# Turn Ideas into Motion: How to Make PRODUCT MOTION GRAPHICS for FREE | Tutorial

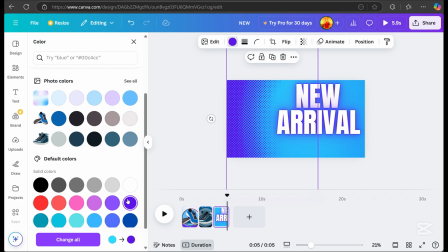(8:23)
for page three I decided a dark background looked better so I replaced it
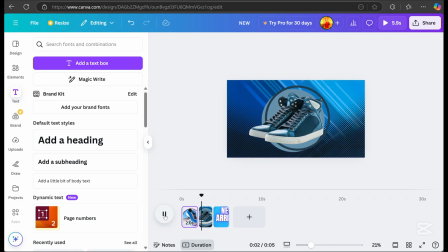(8:32)
Here, I just played it again to visualize which one is better Then, once it's okay,
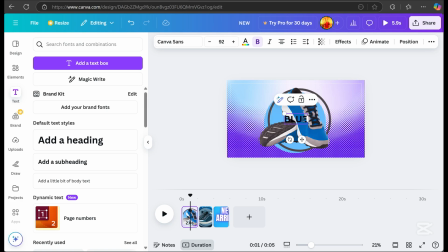(8:39)
I just added text again with the name of my product Whatever details you see here are just samples for the video tutorial Here,
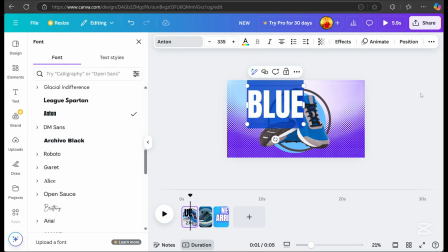(8:47)
I still chose the Anton font Then I just changed the text color to white
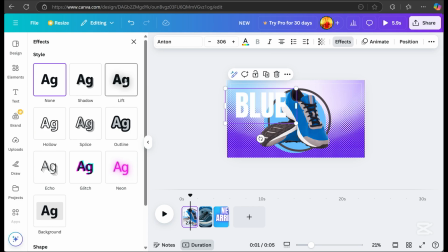(8:53)
Then go to effects, click on lift After that, just adjust the intensity. The purpose of this is to make the text more readable.
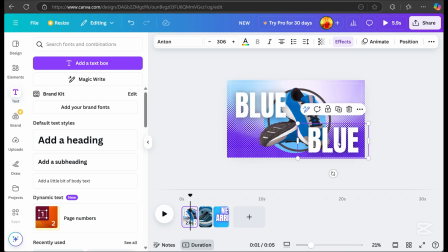(9:05)
Let's duplicate the text again. Here, to make the design more balanced, I placed the rest of the product name in this section.
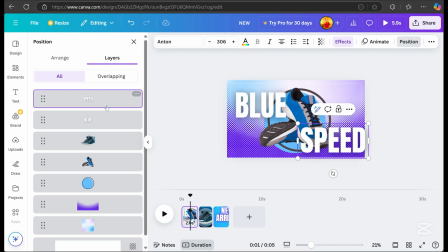(9:12)
Then go to position and move the text down towards the subject.
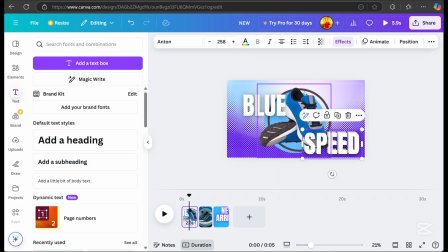(9:21)
Next, duplicate the text again and change it to the hollow effect.
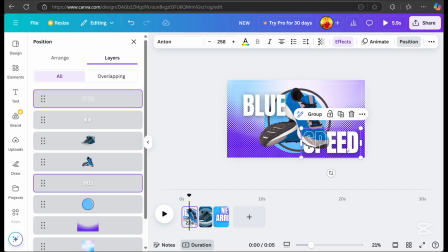(9:29)
Adjust the thickness as needed, and that's the final design for page 1. It's also important to always check the size of each element to ensure everything is balanced.
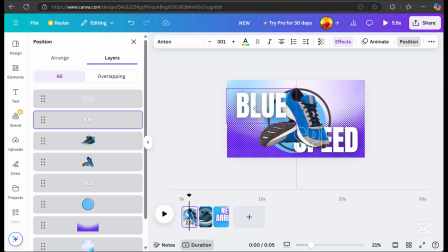Next, let's go to Animate.
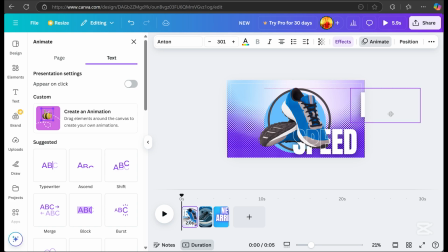(9:51)
Adjust where the text will enter the page, then click Create an Animation and hold Shift while dragging to create straight lines. After that, go to movement style and select smooth.
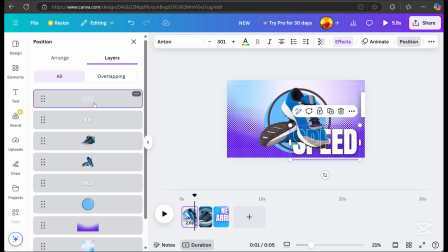(10:04)
Next, let's add animation to one of the texts, specifically the speed.
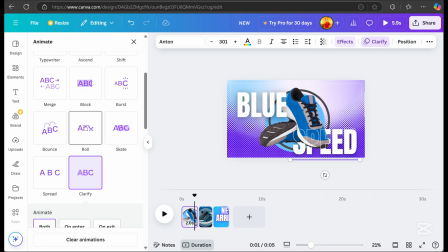(10:09)
Then, choose an effect that best matches the design.
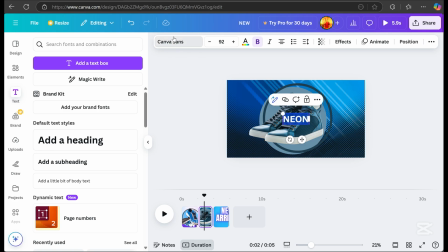(10:18)
Next, we'll do the same process for page 2. Add the product name, change the color, and adjust the font.
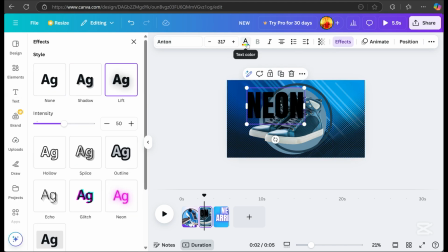(10:26)
Then apply effects. It's the same process as page 1, so I'll fast forward the video to get to the exciting part.
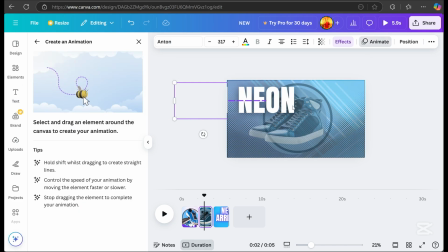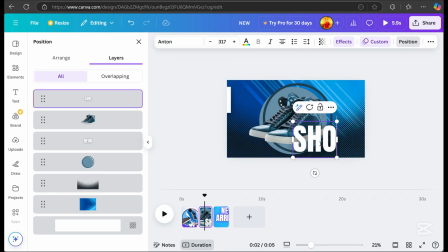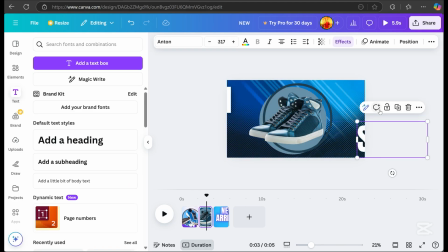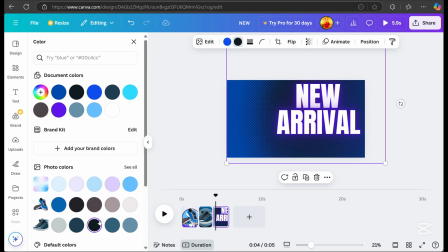(10:53)
Okay, next is page 3. While replaying it, I noticed that a dark background looks better, so I replaced it.
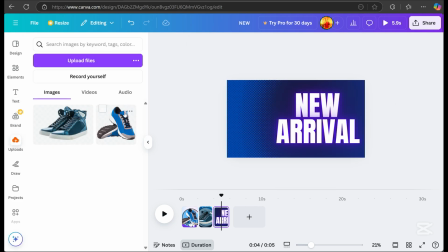(11:01)
Once you're satisfied with the color, add the two subjects and position them.
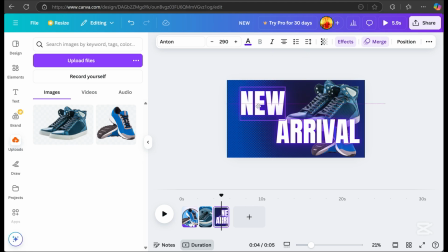(11:18)
Here, I placed the text new on the left side and the product on the right side. For Arrival, I placed it on the lower right side and another product on the lower left side.
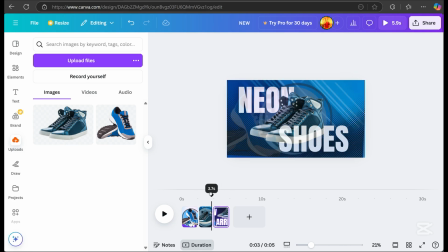(11:37)
Always replay the video to check how it looks. Then, let's add animation to one of the shoes at the bottom.
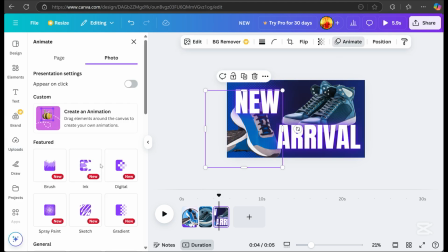(11:44)
Choose the effect you like.
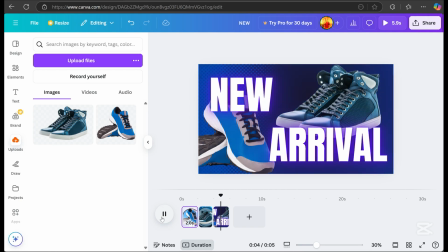(11:48)
Congratulations, you've completed this video tutorial and I hope you can create your own motion graphics design that's even better than mine.
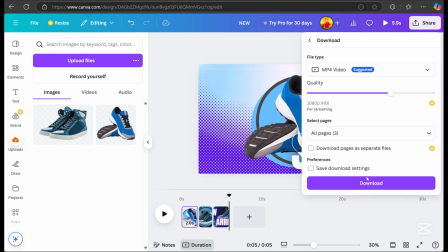(11:58)
I believe in you, you've got this.
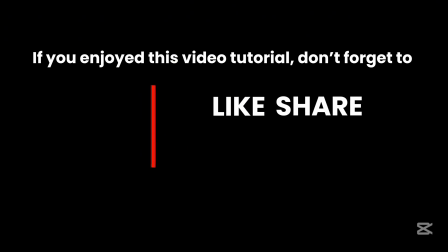(12:00)
If you enjoyed this video tutorial, don't forget to like, share and subscribe and hit the bell button to stay updated on my latest tutorials.